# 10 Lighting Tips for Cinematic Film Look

Another thing when it comes to ambience is the secret to instantly getting a cinematic vibe in your scene is haze.
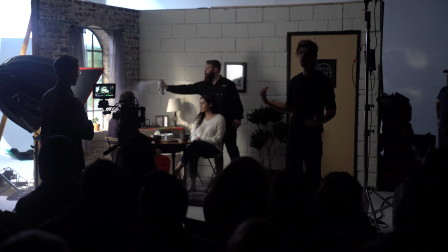16:43 Haze your scenes. It doesn't matter if there isn't a fire in your scene or there isn't any motivation for smoke or haze.
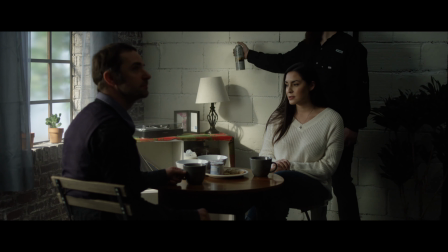16:50 Put in a little tiny bit of layer of haze, because what ends up happening is it not only creates a sense of depth,
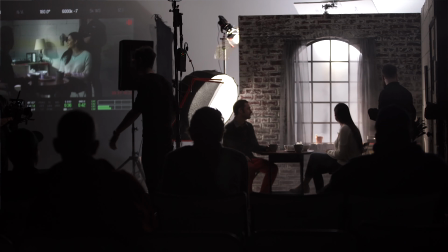16:56 but all of those tiny haze particles from your haze machine are interacting with your lights.
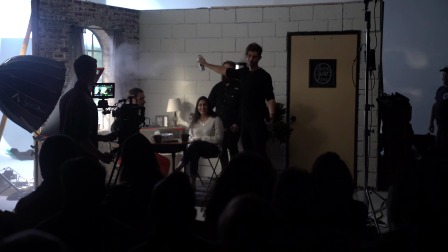17:03 So it diffuses the light even more and it creates a much more amalgamated look,
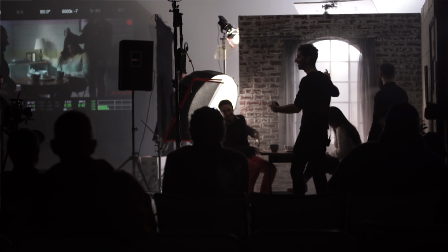17:08 and it allows it to spread in your scene in a much more natural way, and it just feels and looks instantly cinematic. Every movie does this, and a lot of times logistically you can't because of smoke alarms or things like that.
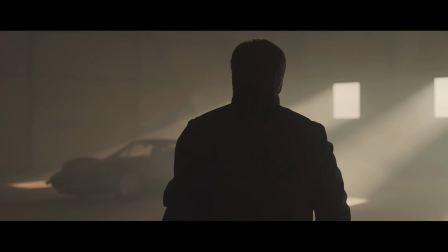17:21 This is something that can honestly take your lighting from a 70 to 100%, because it's that extra little bit of touch that is very significant once you see that it's there.
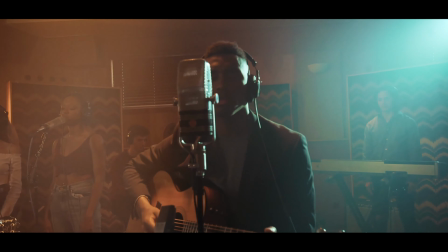17:32 Of course, be safe when doing this. Don't just show up to any location and start spraying haze and smoke everywhere.
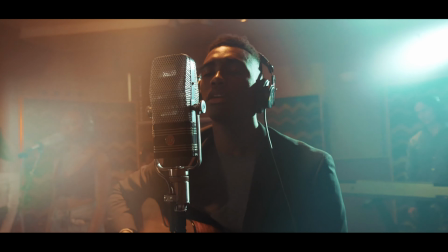17:37 A lot of locations, you can't do that.
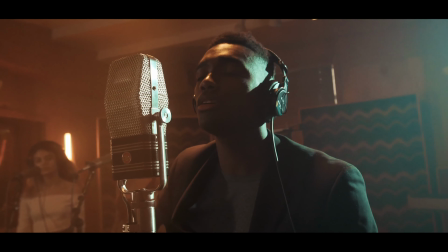17:40 I've shot in medical facilities, I've shot in music studios, and you have to be really careful with the type of haze that you're using,
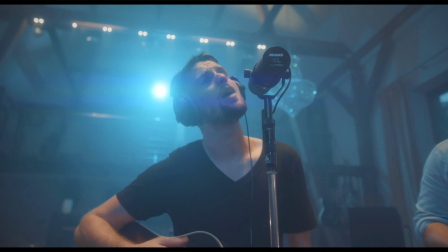17:47 if it's water-based or if it could damage any instruments or anything that is there on location.
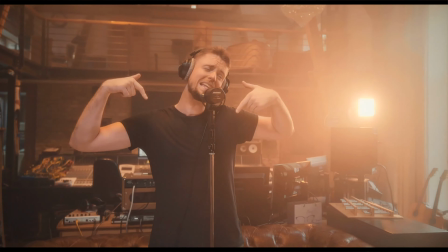17:51 So definitely keep that in mind, but if you can, use haze. Don't go crazy, don't go overboard with it,
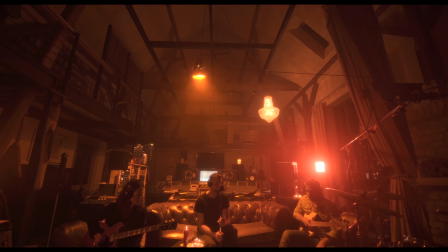17:57 but it can be a really powerful tool to really bring all your lighting together and again, get that really nice cinematic look. All right, and my final tip is just to be creative. As cliche as that sounds, these are all things that have worked for me just by honestly experimenting. A lot of the discoveries that you can make with lighting is by putting down the textbooks and all these ideas and just moving your lights around.
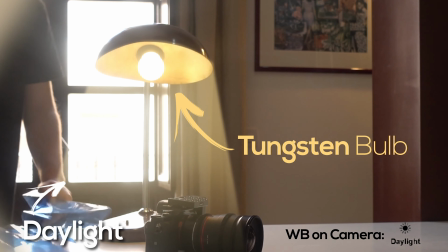18:22 So don't be afraid to practice with your friends. You know, you don't have to be shooting a movie or be hired on a project to play with lights.
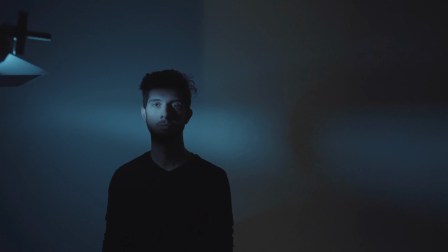18:30 You can use whatever LED light you have on hand, whatever practicals, even a single bulb,
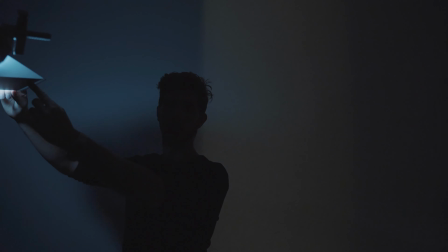18:35 and you can play with that and really get familiar with one source, two sources, maybe three, and how they all interact together.
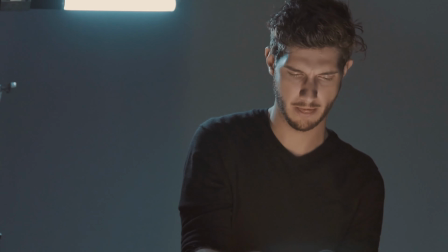18:41 And you can go through different setups and experiment.
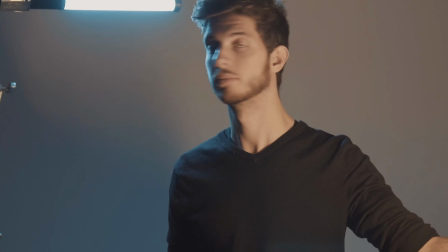18:44 So get comfortable with lighting and make sure that it doesn't scare you if you're going on set and you don't know how to light something. Just know how light behaves. For the most part, when we're talking about these different tips,
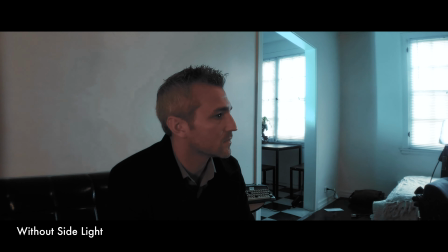18:55 your main goal is to create some separation between your subjects and what you want your audience to pay attention to and your background.
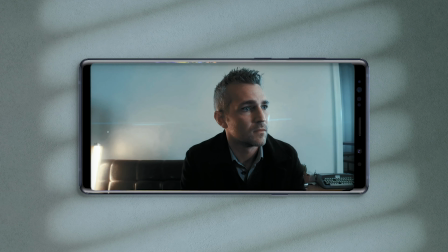19:03 A lot of times that is done with ways like we talked about with downstage lighting,
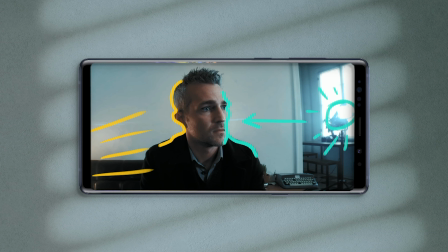19:07 with creating separation via kickers like what I'm doing right now, which is edging me and the chair. I also have a little bit of a hair light up top so that I can also not blend in with the darker black tapestry that I have back there in that wall.
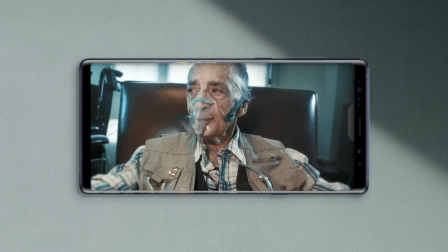19:20 So your main goal should be separation, and that is because when we are consuming media,
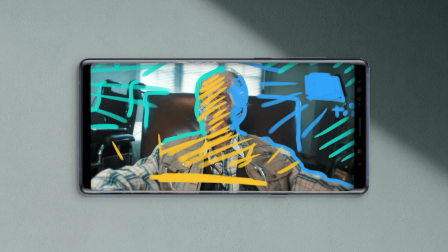19:25 whether it's a film in a movie theater or a video on your phone screen, it's always going to be through a flat medium. So you're looking at a 2D image, and it is your job as a filmmaker to communicate dimension to your viewer by using things like lighting. So that is why it's super crucial, but don't think that you have to always bring out kickers and rim lights and hair lights for every single one of your subjects.
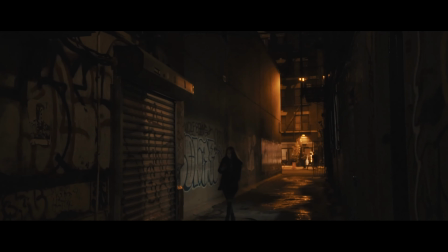19:46 Sometimes you can also bring up the brightness value of your background to create some separation when it's compared to the brightness value of your subject. So you can have a moodier and darker subject and put that against a brighter background, and you have separation. But of course, all of that and the route that you choose to take really depends on your story and the themes in it. All right, I hope you enjoyed this video. I tried putting in as much valuable information in this as possible. If you are enjoying these videos, give it a like. It really helps this video reach more people. And of course, it would also help a lot if you share this video with someone that is interested in lighting and that could use these tips.
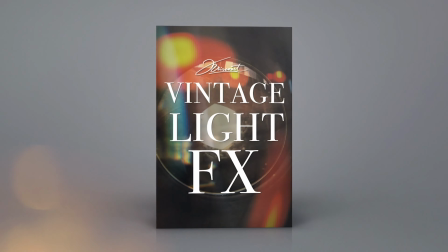20:21 I just released a vintage light effects pack that I think will help you a lot in getting some of these results even in post,
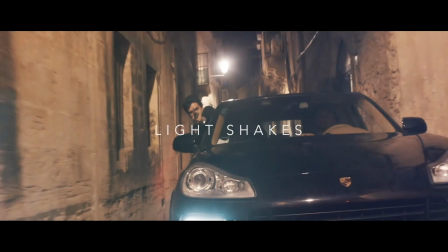20:28 and playing with some light hits and coloring even your scene with these elements to really bring out certain details even once your shooting is all said and done. Follow me on Instagram because I'm going to be showing a little bit of behind the scenes on how I lit this setup.